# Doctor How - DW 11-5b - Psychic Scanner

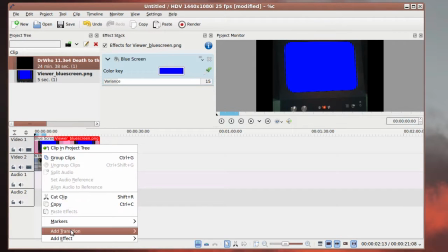(8:15)
Normally a video will overlay any video underneath it, so we've got to actually combine them with this composite effect.
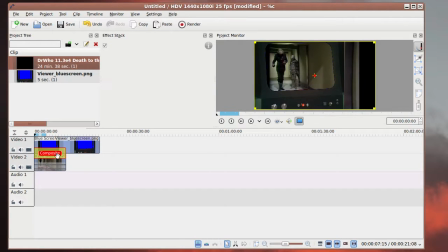(8:22)
And what this composite effect does is, you can see it there, this yellow thing there, that actually combines those two videos, video 1 and video 2, so that where we have the blue screen effect, we can source imagery from the second video.
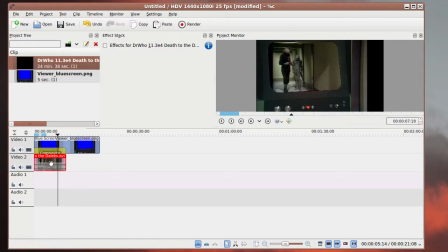(8:37)
So that allows those two videos to be combined to actually produce a combined output. And you can see that that video is appearing there, but there's a problem here that the walls aren't quite lined up. It doesn't look quite like it's actually within the video screen. So what we're going to do is we're going to add another effect.
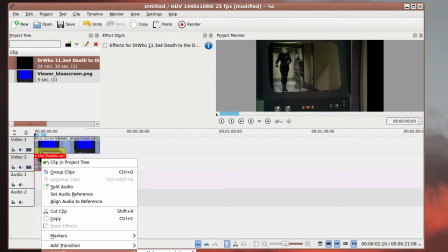(8:57)
You won't be able to see this, it's off the bottom of the screen, unfortunately, but I'm going to add a rotate and shear effect.
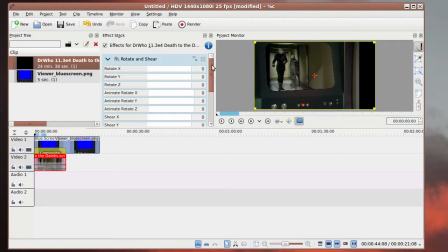(9:03)
And you can see that what we can actually do, there's all kinds of things you can change here, but I'm going to shear the Y and just bend the walls there so that they look a bit like it's actually on the screen.
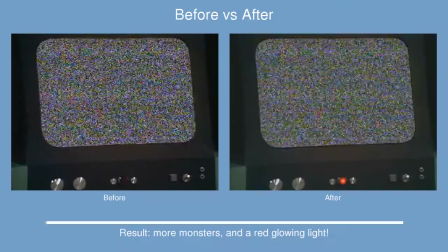(9:16)
And you can see that now lines up a bit better with the edge there. And this is the final effect.
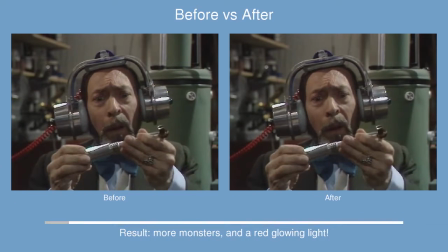(9:21)
You can see we've got more monsters there, and we've got the red glowing light there just for continuity.
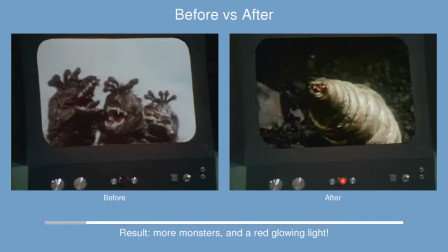(9:29)
So I've taken a few clips from various John Pertwee stories,
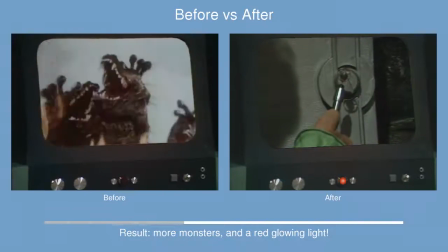(9:36)
anything that involved the sonic screwdriver in some way.
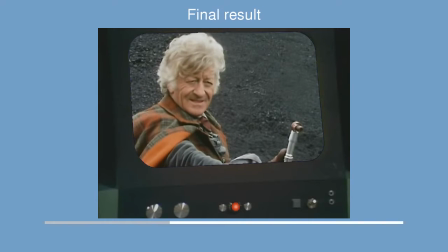(9:43)
And here's the final result. Thanks for watching. I'm Dr. Howe. See you next time.
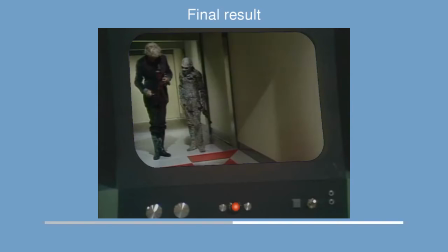(9:48)
Goodbye.